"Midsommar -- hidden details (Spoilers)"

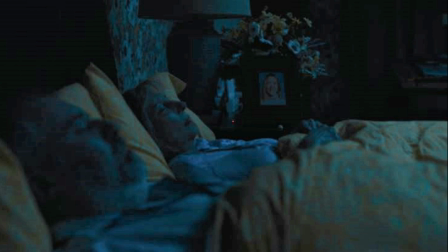[4:09]
Essentially, it's foreshadowing exactly how she would look as the May Queen later in the movie. So that was kind of an interesting little touch they put in there. The next one, of course, is her sister. This is mostly just kind of a reference pic to see exactly how her sister is posed, because you're going to see this image of her sister 2 more times in the movie, which is kind of interesting, kind of cool. Of course, it's a very haunting image, and as it zooms in, you get to see all the messages that have never been read that Dany has been sending as the night goes on.
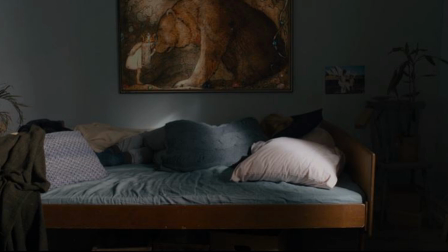[4:46]
Now, this is one of many paintings on the wall in Dany's apartment. I didn't really even try to research and go through all of them. because throughout this movie there's artwork behind them, and you could probably just do a whole video just on the artwork.
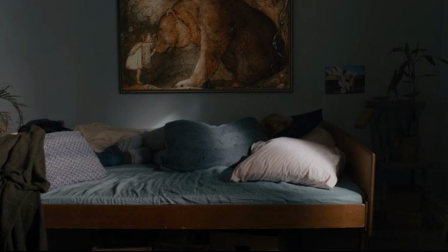[5:02]
I'm sure you could find all kinds of hidden stuff in there. This one's the most obvious, but also the most cool in that, it shows a little girl, what looks to be like a little girl, and a bear. And of course, that's pretty symbolic, obviously, of Dany and Christian's relationship.
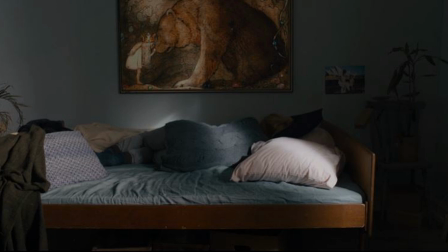[5:22]
And this is one of the ones that many people noticed, even the first time watching it. When it got to the end, they're like, oh, yeah, I remember that picture of the bear and the little girl. So earlier on, you get the party.
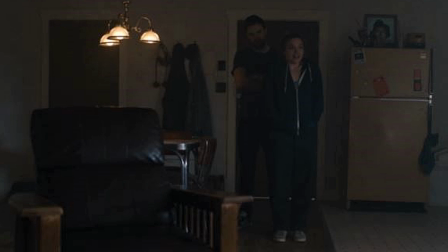[5:33]
And this is the first scene. This is not the first scene, but the party is the first scene after the discovery of her parents dead, and time has passed. And she goes to this party with Christian, and it kind of starts out very muffled.
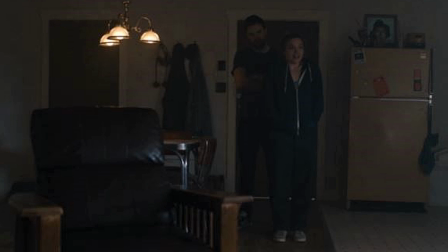[5:50]
She can barely hear what's going on. She's obviously in a daze. She's still grieving and just messed up. And out of the haze and the muffled sounds around her, she hears them talking about going to Midsommar.
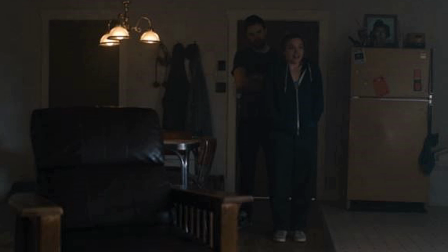[6:05]
And she kind of snaps out of it and understands all of a sudden that Christian is going to Midsommar too. And then there's a quick shot of her realizing what's happening, and instead of everyone else just looking around, Pele is looking right at her.
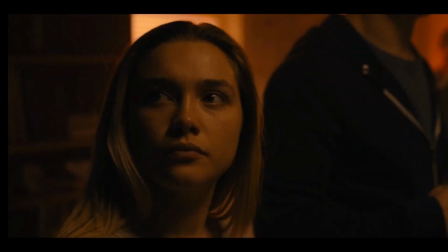[6:21]
So there's this early indication that Pele has a focus on her and how she is aware of this,
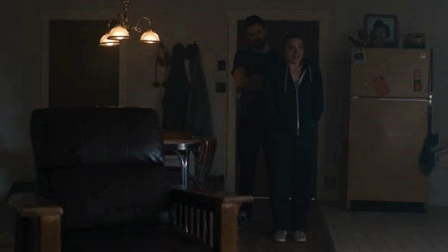[6:28]
and he probably secretly is trying to figure out how to get her to go to it. Also, I noticed in the party scene, you could see it, and you can also see it here. Behind them, on top of the refrigerator, is a painting or a picture of the Scarecrow from The Wizard of Oz.
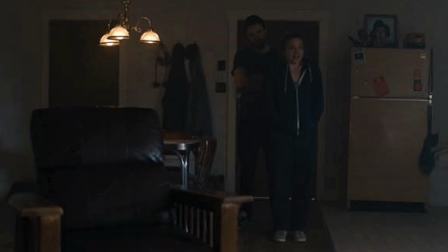[6:42]
I find it kind of interesting because also in that same apartment, later in a scene,
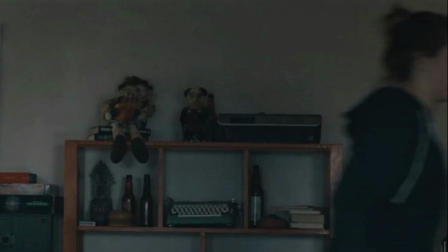[6:48]
you see a stuffed little scarecrow kind of figurine or stuffed animal, but it's a scarecrow, up on the shelf. And I thought these are both maybe foreshadowing how all the bodies that they have already
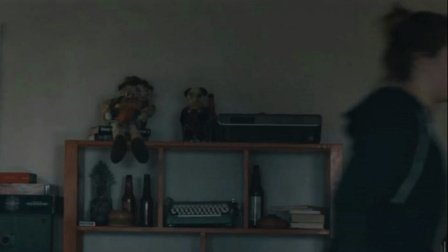[7:03]
prepared and they put into the kind of the sacrificial temple or whatever it's called at the end of the movie are all kind of done like scarecrows. They all pretty much seem to have been skinned, or their skins are just stuffed with like straw. Probably partly still burned, but probably it's kind of like their effigies, essentially, of real people.
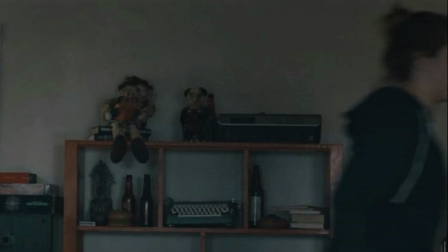[7:23]
I think also in the scene in the background there's supposed to be some runes, but I couldn't quite make it out in my copy.
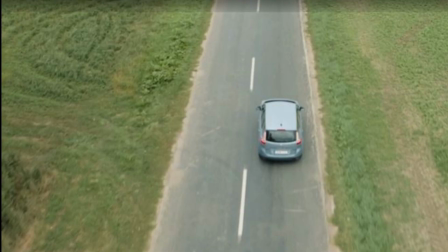[7:28]
Then as they are driving to the location, in the field off to the left of the car, you see some shapes that appear to be more than just random in the field there.
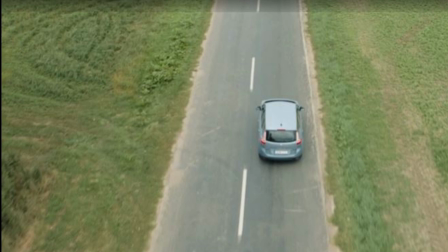[7:43]
I'm not sure if this is just kind of more symbols of how all around in the natural surroundings there's this kind of ancient symbology all throughout the land and the people. So it's kind of giving you a feel.
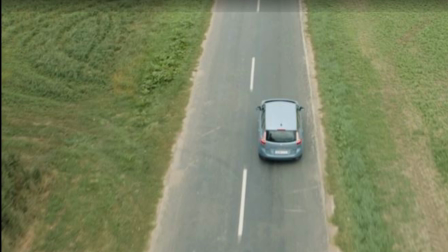[7:59]
This is right before everything goes upside down, which obviously is kind of giving you the feel that like, oh, we're not in Kansas anymore, which also Wizard of Oz.
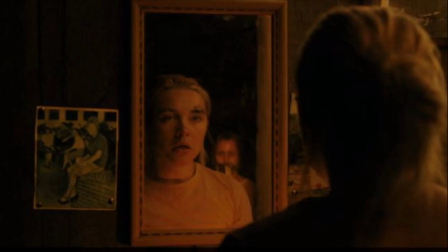[8:05]
So an interesting little relate there. Of course, this is the first vision that Dany gets of her sister. Actually, there's one other vision she has too, but I didn't put that one in here.
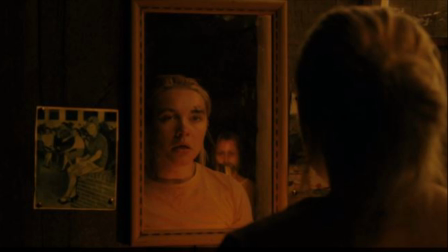[8:17]
But this is when she is, the first time she's on the mushrooms, and she's having her bad trip, basically. She runs into the little shack, and then of course she has a vision behind her of her sister with the hose taped to her mouth.
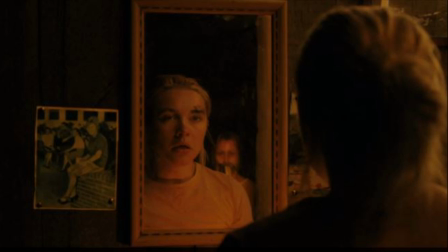[8:31]
Once again, this is not really subliminal, it's just almost like a jump cut to show us, that she's still haunted by this.
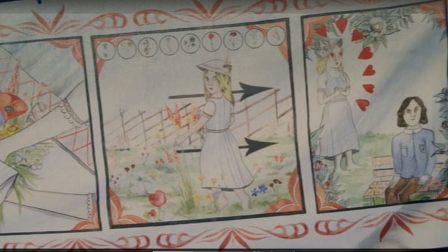[8:40]
The next two panels show what a lot of people had a hard time interpreting at first, but looking back on it is essentially the recipe for the love potion or the love spell. And I didn't put the entire panels because part of it is not acceptable for YouTube,
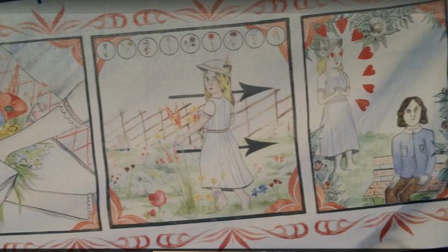[8:58]
but it's really great because it's planting the seeds of all the steps that you see later on.
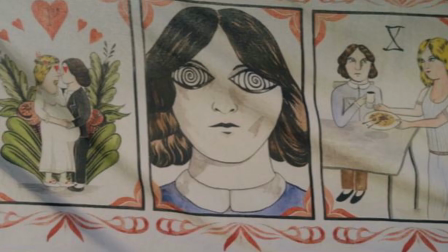[9:04]
And if you go back and look at it, like all those steps do appear on this little these panels here. They show you exactly what happens. So if you go back and see it a second time, you'll see like, oh my gosh, she did everything that happens here to get Christian under the spell.
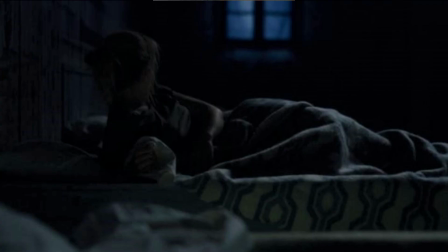[9:20]
Dany wakes up in the middle of the night one night, and you see her bedspread or her blanket there. It isn't exactly a replica, but it very, very, very much reminds you of the carpet in The Shining.
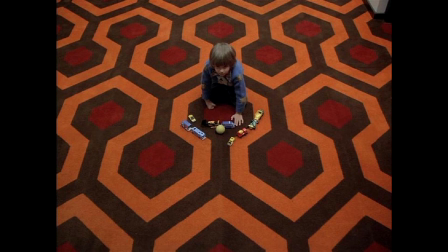[9:32]
Don't think this is an accident, because Ari Aster definitely seems to have an appreciation of Kubrick. Another scene in here early on, the very first time you see all of the guys out for dinner or bar, whatever that is.
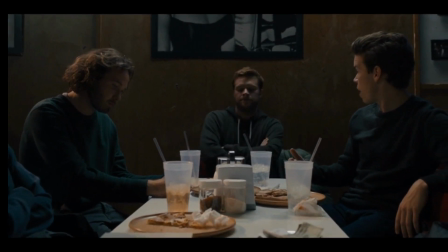[9:48]
They're all sitting around this table, and it starts in zoomed in on them and pulls back slowly.
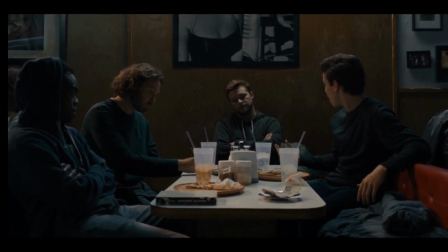[9:54]
And that's got to be a very similar shot to what you see at the very beginning of A Clockwork Orange,
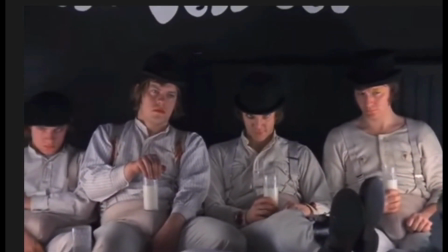[9:59]
where all the droogs are sitting around and it pulls back from them to show the setting that they're at.
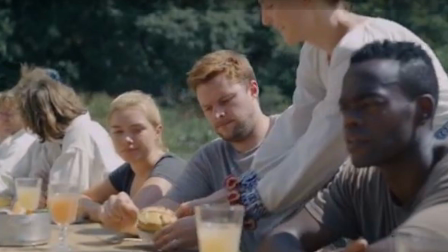[10:04]
But as Christian is being served the pie, which obviously has been treated for the spell, as well as his drink, if you look, knowing that this is happening, you can look at the line of drinks in the picture,
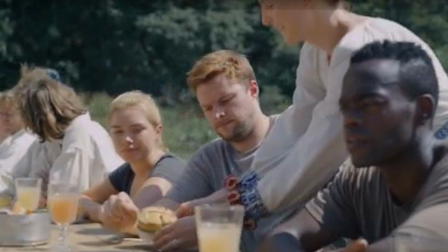[10:19]
and his drink is a different color. And they focus in on this a couple times to really let you notice, if you want to notice, or if you're watching it a second time, to see that his drink is definitely a different color and a different shade than everyone else's, because obviously it's been tainted as part of the spell. In the actual temple where they keep the book,
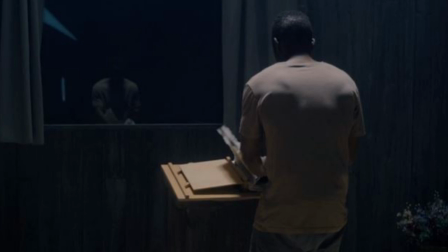[10:41]
there's always this window or mirror in the background, and it's always closed. And you see this in several different shots. You see it in the love pregnancy ceremony. You see it early on when he's discussing the book with the mentor, the elder.
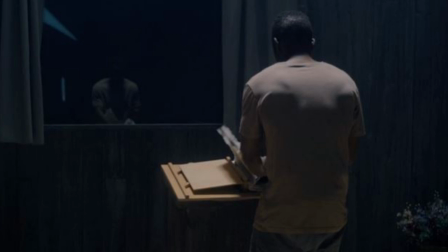[10:59]
But when he goes in late at night, the window is open, and it zooms in on that window to show him the reflection as the friend comes in, or the body, the skin-wearing bad guy, I guess. It zooms in on this black mirror or window or one-way glass.
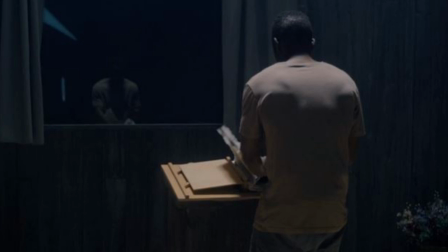[11:16]
I don't think it's ever really answered exactly what this window or mirror is, and it is really curious, and I kind of wonder how that plays into their mythology.
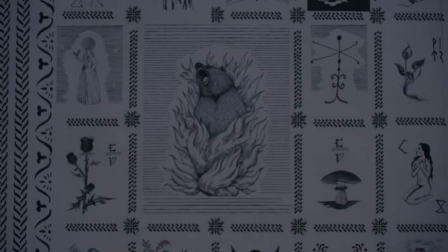[11:26]
And this I love. So obviously you're shown this woodcut or whatever it's supposed to be, lithograph of the bear burning, and that's a obvious indication of what's to come. If you look around it, you also see there's herbs and mushrooms and a naked woman.
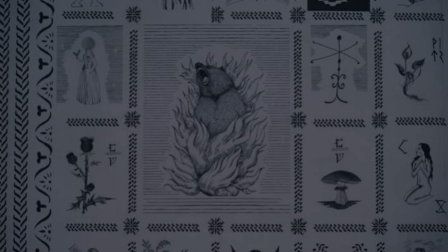[11:45]
So all this stuff obviously is symbolic of what's going to happen to Christian.
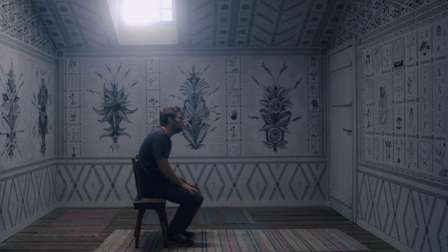[11:49]
And it's great because you see this, and then you look at the next shot, and it's him, and he's been waiting to go talk to the elder woman, and they've placed him in a chair, so he's basically staring right at that picture. So essentially his future is being shown to him, and he doesn't even know it.
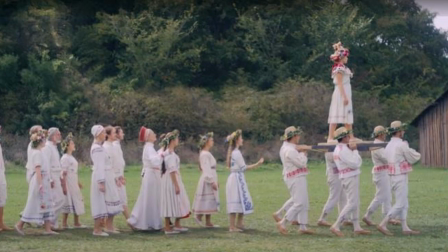[12:08]
And then a lot of people have noted this, and this, I looked and looked and looked through all of the greenery in the background, and I looked for more hidden ones, but this is the only one I could find, and this is the one that other people have found as well. And this is when she's carried high up, and she's being carried as the new May Queen.